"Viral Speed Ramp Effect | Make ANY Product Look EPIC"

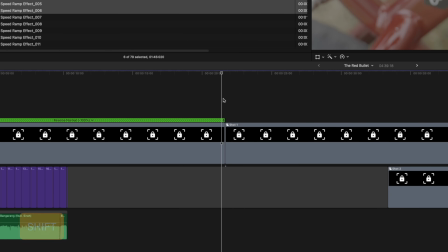go back with the left arrow key one two three four five six times and i'll hit shift b to create a speed cut on the next clip i'll hit the down arrow and I'll go forward 1,
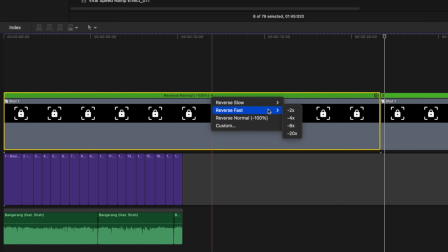2, 3, 4, 5, 6 frames as well and I'll hit shift B to create a speed cut. Then I can reverse the speed by 20 times and I can do that again on the second clip as well.
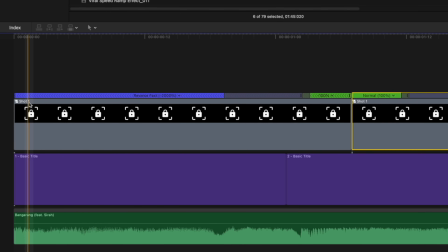And then I'll bring the two shots together and zoom in so we can tweak it. And I'll play this back to see where we want the slow motion section to occur.
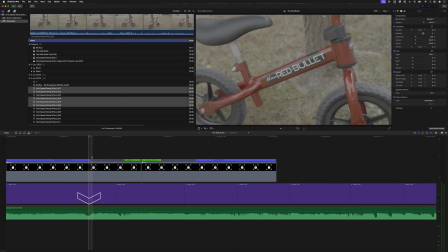I think from where he says the word base is where we want it to zoom out.
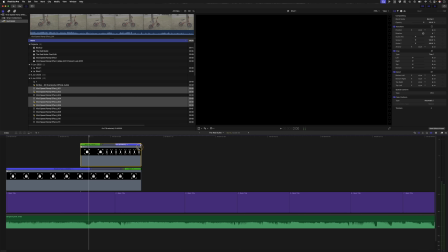So I'll bring this shot in over here and I'll speed this clip up so we go really quickly into the second shot and then i'll speed
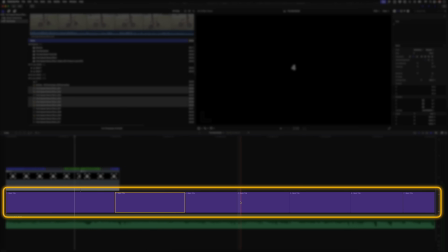this clip up as well now these are guides they don't have to be perfect i can see here that this one was a frame too early and
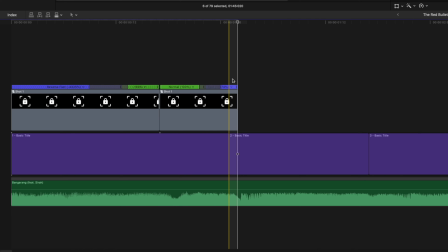i kind of want this to cut right here on that beat so that's why i've extended this by an extra frame so you'll see for the first shot we now have
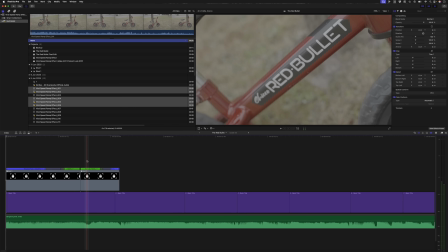a slower speed ramp into the slow motion and then we reverse that movement and we move really quickly back out to the wide which will help us move into the second shot and that looks like this let's move on to the second shot I'll go ahead
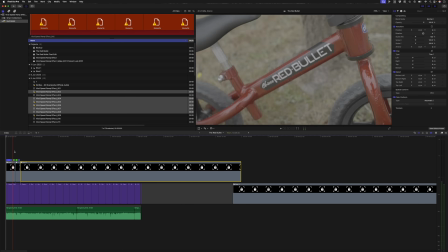and grab it zoom out a little bit and I know for this one I'm going to follow on with this zoom out movement and I want to zoom out
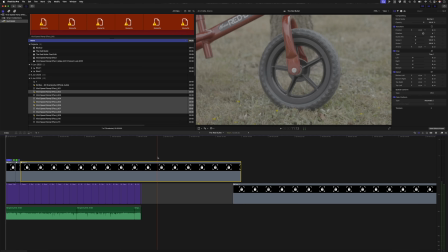to somewhere like this and then because we're always thinking of how we're going to transition to the next shot we're going to continue the zoom movement
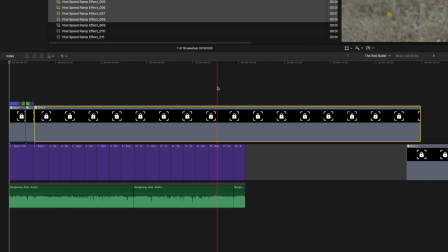out into this movement so I'll go somewhere in the middle of the clip somewhere halfway and I'll hit shift B to create a speed cut I'll move forward six frames with the right arrow and I'll hit shift B again. And like before, I'll just speed this up by 20 times on both sides.
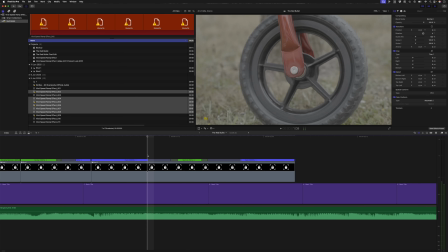And I'll zoom in again. So somewhere halfway over here is where we want the slow motion section to take place.
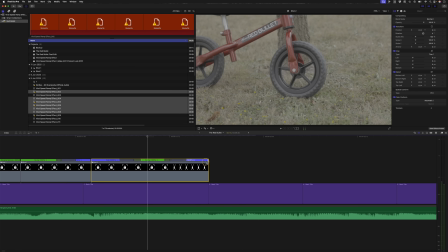So I'll just speed this clip up and I'll speed this up as well. Again, I'll speed that up so you don't have to watch me doing every single one.
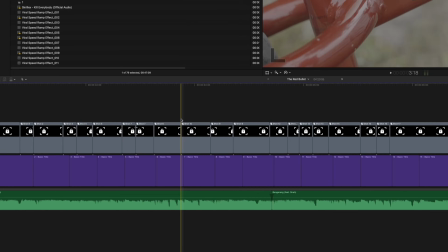And at this point, you'll notice that these shots don't always line up with these cuts.
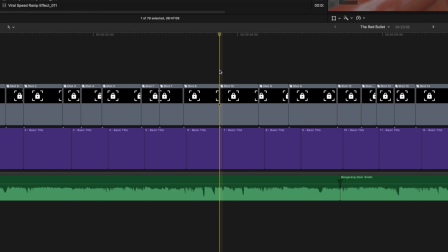Sometimes it works to move a shot a frame or two before the beat to help it transition and fully land on the slow motion part on the beat.
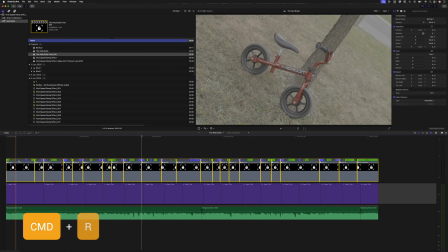The next thing I'm going to do to sell this effect is select all of these clips, hit command R to bring up my retiming bar and I'm going to add motion blur to all of these speed ramps.
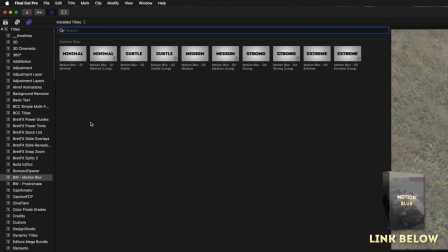I have a free motion blur effect that you can download. I'll leave a link down below and I'm just going to select this medium motion blur and drag it on top of my clip.
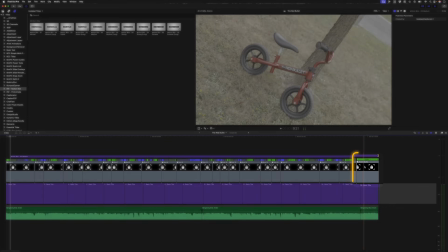I'll drag it to the end of my timeline and I'll explain what's happening with this compound clip in just a second.
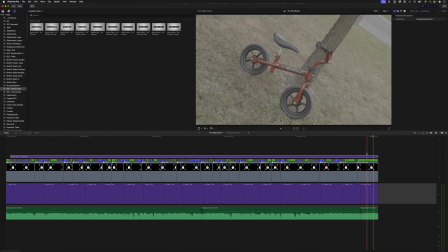But first I'm going to select the motion blur layer and I just want to trim it at the end of the ramp.
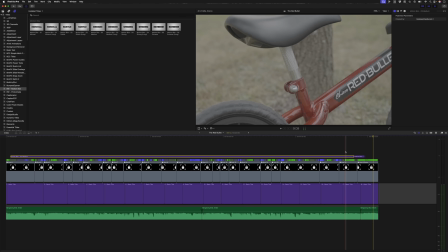somewhere over there and I'm using the shortcut keys option in the right square bracket to trim it and command b to trim the beginning of the motion blur clip. This allows me to go really quickly and just add the motion blur to where all the speed ramped sections are.
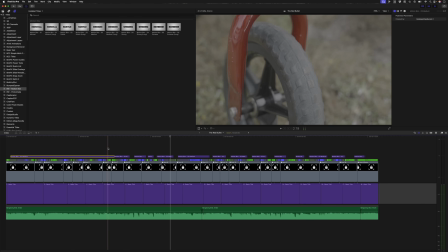You could apply the motion blur to all of the clips but I like to only apply it to the sections that need the motion blur so in other words just the speed ramping sections.
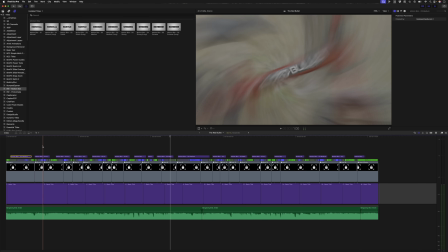Now if I scrub through here slowly you'll see we have this really nice motion blur happening to help us transition from one clip to the other.
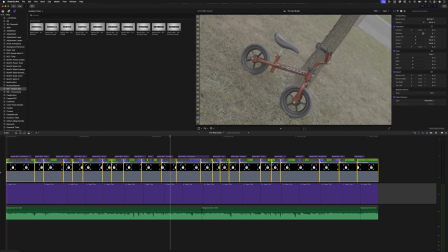Because I don't need these titles anymore, you can select all of this and hit option command and the down arrow to overwrite it to the primary storyline.
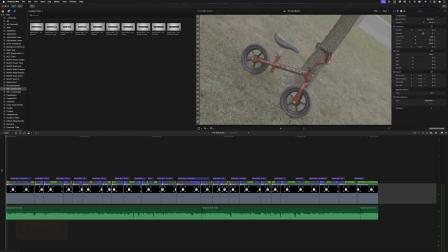And then with my playhead at the beginning of the timeline, I'll hit option A and this will add an adjustment clip.
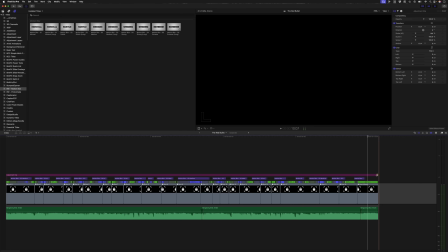Now this is a newer feature in Final Cut Pro 11. So if you haven't updated and got that adjustment clip, you can also download a free adjustment layer, which I'll also link to down below.
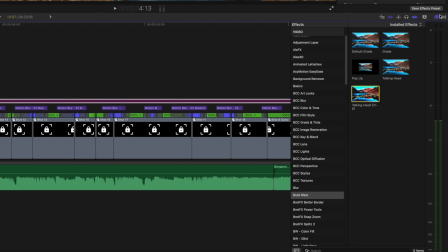On this adjustment clip, I'm just going to do a quick grade and I'll just use my talking head preset for my ZVE1, which has a couple of effects on it, including a conversion LUT.
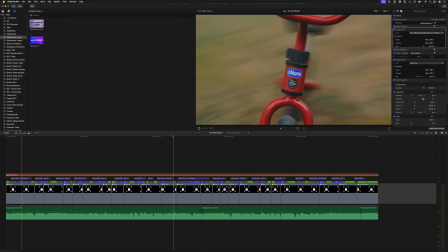We don't need the vignette. and it has my custom fire and eye slot. And lastly, what I did is I copied this shot eight and because it has speed ramping on it,
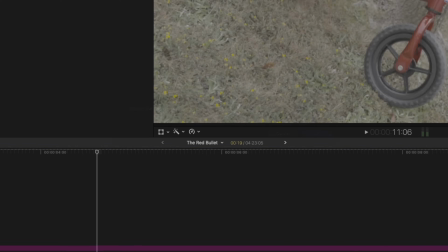I hit option G and I called it shot eight outro and then I went into the retiming options and reversed the clip.
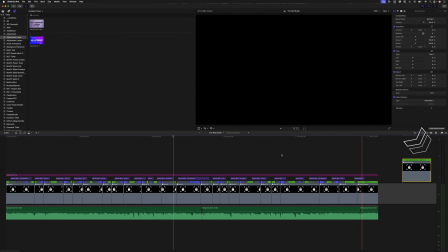This last frame over here is the same as the first frame on this clip.
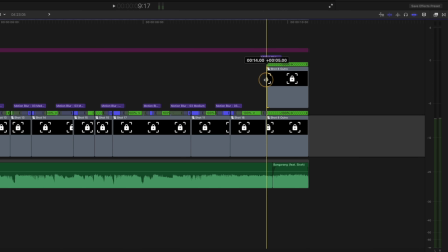So I just sync that up to the end, trim this off slightly and I'll replace the one I currently have over here. And I did that so that it loops seamlessly on social media. If you found this video helpful, please hit that like button and subscribe because we do fun Final Cut Pro things here. One more time, here is the final edit looped.